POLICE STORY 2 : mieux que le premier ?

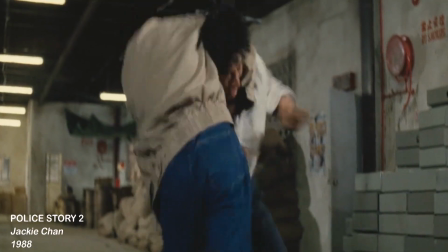4:09 Jackie Chan, lui, sait combattre. Il utilise donc des plans fixes en grand angle pour que l'on puisse voir l'action dans son entièreté.
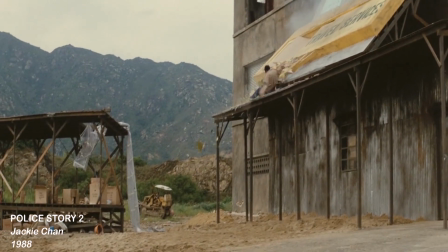4:15 Et c'est ça qui rend les scènes d'action impressionnantes, car au lieu d'avoir un montage ping-pong, action, réaction, là on a les deux dans le même plan.
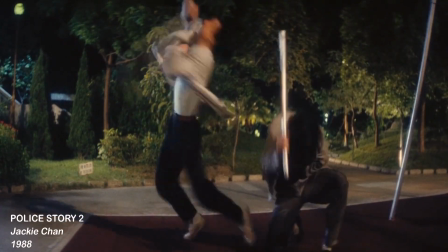4:23 Mais surtout, ces scènes de combat sont d'une précision chirurgicale, avec un timing et un rythme parfait.
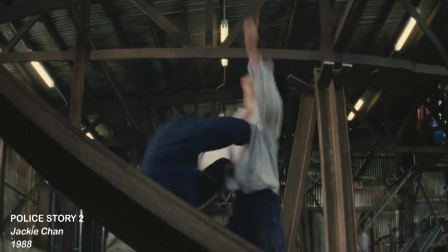4:28 Comme le dit Jackie, le spectateur ne sait pas que le rythme est là tant qu'il n'est pas là.
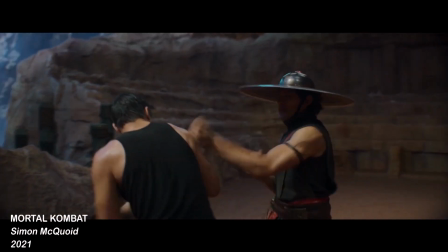4:33 Aux États-Unis, énormément de réalisateurs et de monteurs n'arrivent pas à saisir cette idée de timing.
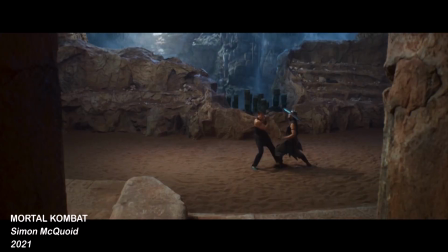4:37 Ils rendent fade et mou les combats en découpant et surdécoupant chaque coup.
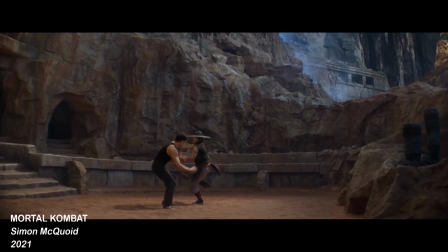4:42 Si bien qu'en produit final, nous avons deux personnes qui bougent sans que l'on comprenne rien à l'action.
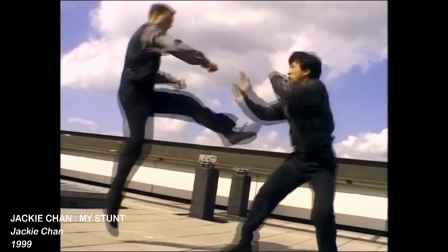4:49 Ce tempo, Jackie Chan le travaille sur le tournage avec ses cascadeurs. Et même les plus expérimentés des artistes martiaux ont du mal à en comprendre toute la finesse.
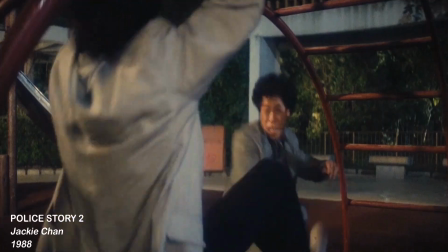4:57 Il finit par sublimer le tout avec un montage élaboré. Du carnage dans un restaurant à une baston dans un parc où les chutes sur des barreaux ont l'air de faire très mal,
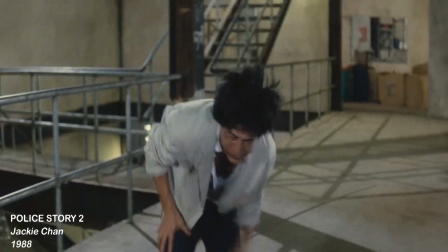5:05 Jackie Chan se fait plaisir à réaliser des combats aux chorégraphies complexes qu'il fait durer avec en point culminant le combat contre Benny Lai,
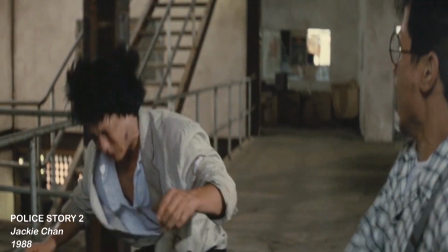5:11 un terroriste sourd et muet au jeu de jambes incroyable.
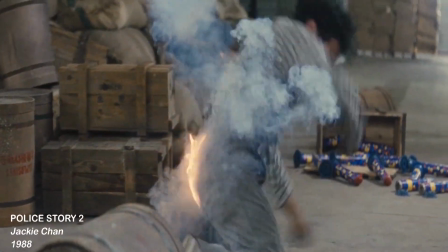5:15 Personnellement, je trouve que c'est LA bonne idée du film d'ajouter un genre de boss final aussi bon voire meilleur en arts martiaux que Kakui.
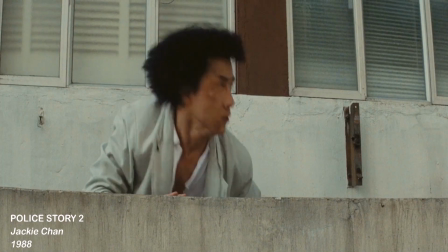5:21 En plus des combats, Jackie Chan, comme à son habitude, nous sert des cascades impressionnantes et dangereuses.
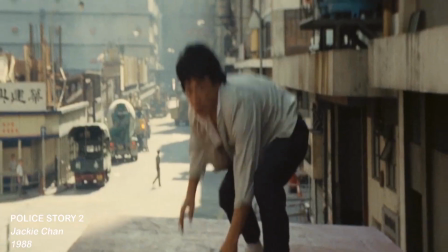5:27 Comme le montre le générique de fin, Jackie et Maggie Chan se sont blessés sur le tournage.
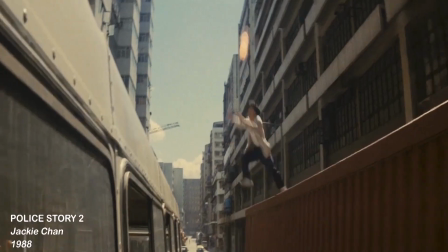5:31 Dans la scène où Jackie Chan doit traverser la rue sans se faire repérer, il décide de rentrer par la fenêtre située au premier étage, en sautant sur le toit d'un camion, puis sur celui d'un bus en train de rouler,
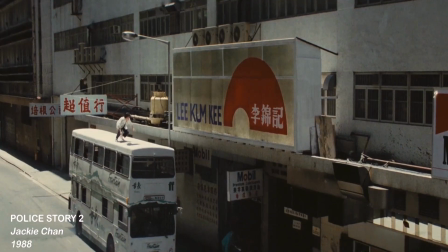5:40 d'éviter les enseignes qu'il a fait descendre spécialement pour la scène, et il va finir en traversant la vitre.
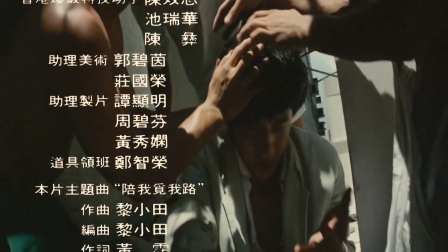5:46 Comme vous pouvez vous en douter, le fait de traverser une vitre n'est pas sans danger. Les bouts de verre lui ont lacéré la peau.
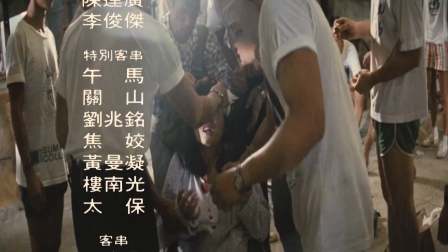5:53 Maggie Chung, quant à elle, s'est blessée dans la scène où Benny Lai pousse les cadres en métal. Elle s'en est pris un sur la tête et a eu 17 points de suture.
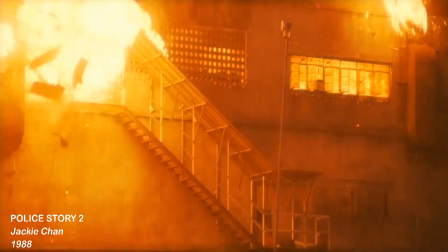6:02 Et dans un souci d'aller encore plus loin, dans la scène de fin, Jackie Chan a fait la plus grosse cascade pyrotechnique jamais réalisée en Asie à l'époque.
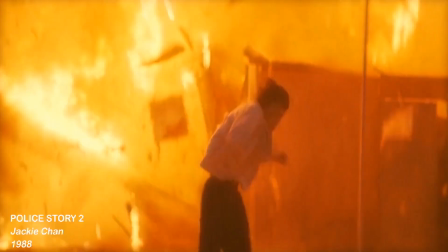6:09 Il a détruit une usine désaffectée de Hong Kong en utilisant une tonne d'explosifs.
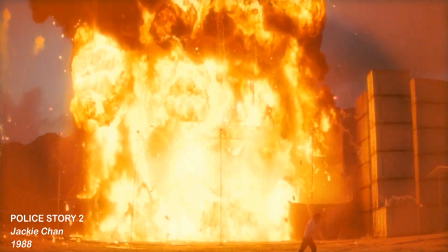6:13 Malgré les effets spéciaux déjà présents à l'époque, Jackie Chan réalisait ses cascades de manière archaïque.
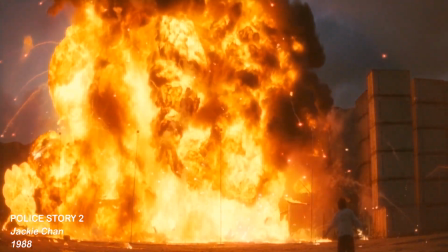6:18 Il faisait tout péter et il se mettait à courir très vite. On a parlé des combats et des cascades, mais qu'en est-il de l'humour?
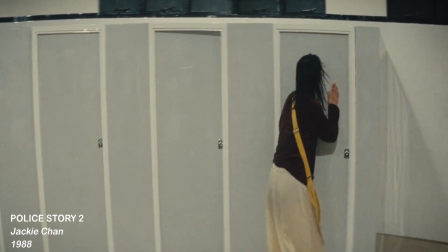6:25 Il est toujours présent, mais beaucoup plus potache. Malgré certains gags plutôt drôles, ils ne sont pas aussi travaillés que dans le premier opus.
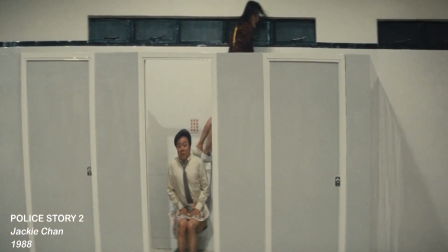6:32 Le succès de Polystory était tel qu'il laissait présager à coup sûr une suite.
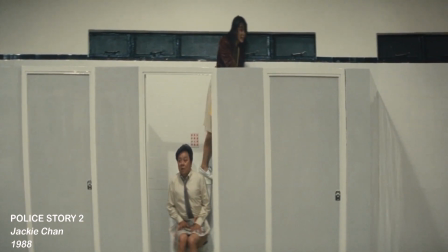6:36 D'autant que la fin du premier laissait ouvert bon nombre de portes pour un scénario s'inscrivant dans sa continuité.
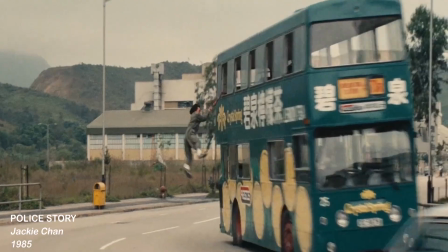6:41 Au regard de ce premier épisode à l'action trépidante et bien rythmée, dont j'ai déjà fait la chronique il y a quelques jours, nous étions en droit d'espérer tout ce que le mot suite sous-entend.
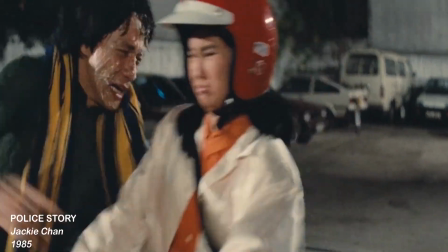6:49 À savoir plus d'action, plus de rire, plus de cascades, plus que tout ce que contenait le premier volet.
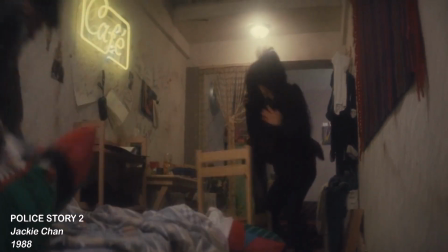6:54 Eh bien non, Jackie Chan nous offre un second opus bien plus posé et sérieux, lorgnant du côté du polar hongkongais.
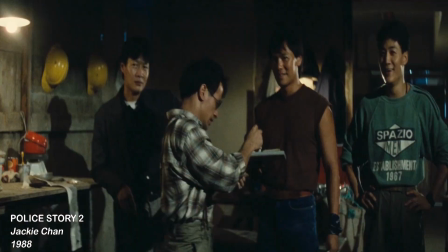7:00 Il est en effet frappant de constater comment Jackie Chan a orienté ce deuxième opus vers un côté plus obscur, où drame et recherche scénaristique sont de mise.
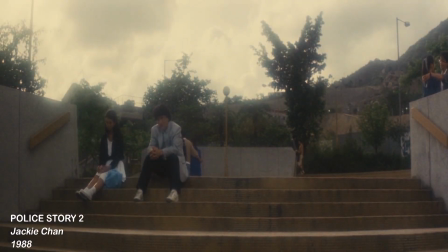7:07 Jackie Chan peaufine son récit et cherche à développer les personnages de Kakui et Mei.
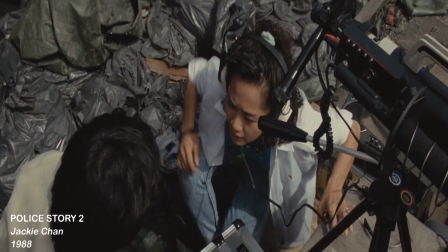7:12 Les gaffes tournent autour de leur amour chaotique. Dans le même temps, on assiste à une véritable enquête policière qui n'est plus le faire-valoir des scènes d'action, mais le véritable enjeu du film.
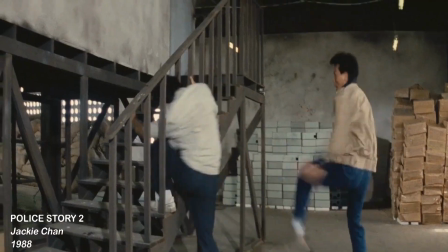7:21 Malgré un scénario plus travaillé, une meilleure mise en scène des combats et de plus gros effets pyrotechniques, Polystory 2 est loin d'être aussi bon que le premier.
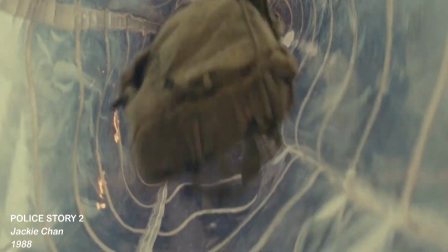7:28 Son rythme irrégulier ralentit le récit et il est difficile de prêter attention aux moments plus bavards.
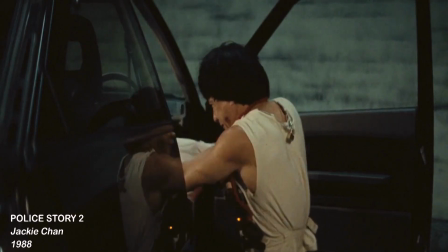7:33 Bien que le film ait une base plus solide que son grand frère, il manque de consistance. Il aurait été sûrement plus maîtrisé dans les mains d'un autre réalisateur du genre.
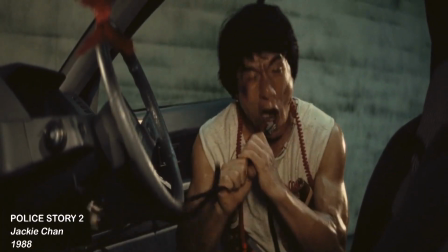7:40 D'ailleurs, pour les suites, il donnera la casquette de réalisateur à Stanley Tong ou Ode Benny Chan.
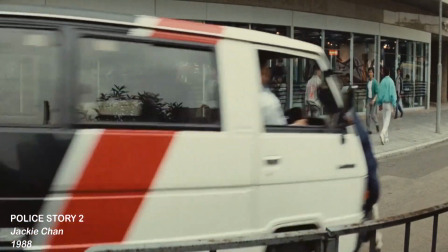7:45 Ne vous méprenez pas, il y a des cascades et des scènes incroyables avec des explosions à couper le souffle.
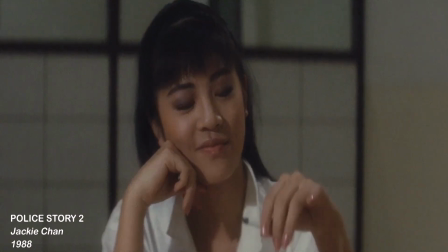7:50 Mais l'histoire plus travaillée n'est pas si intéressante que ça. Et franchement, on s'ennuie un peu passé l'heure du visionnage.
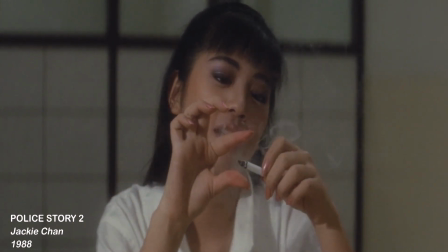7:56 Il est dommage qu'après le formidable Polystory, sa suite n'en soit qu'une pâle copie, qui en a le goût, l'odeur, mais pas sa saveur.
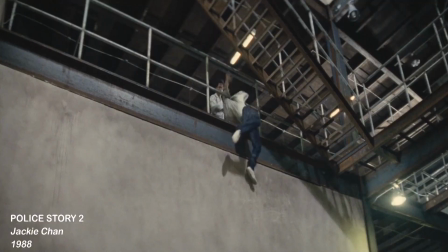8:04 J'espère que la vidéo vous a plu, moi je vous dis à la semaine prochaine, et n'oubliez pas, c'est vous qui êtes responsable de ce que vous regardez.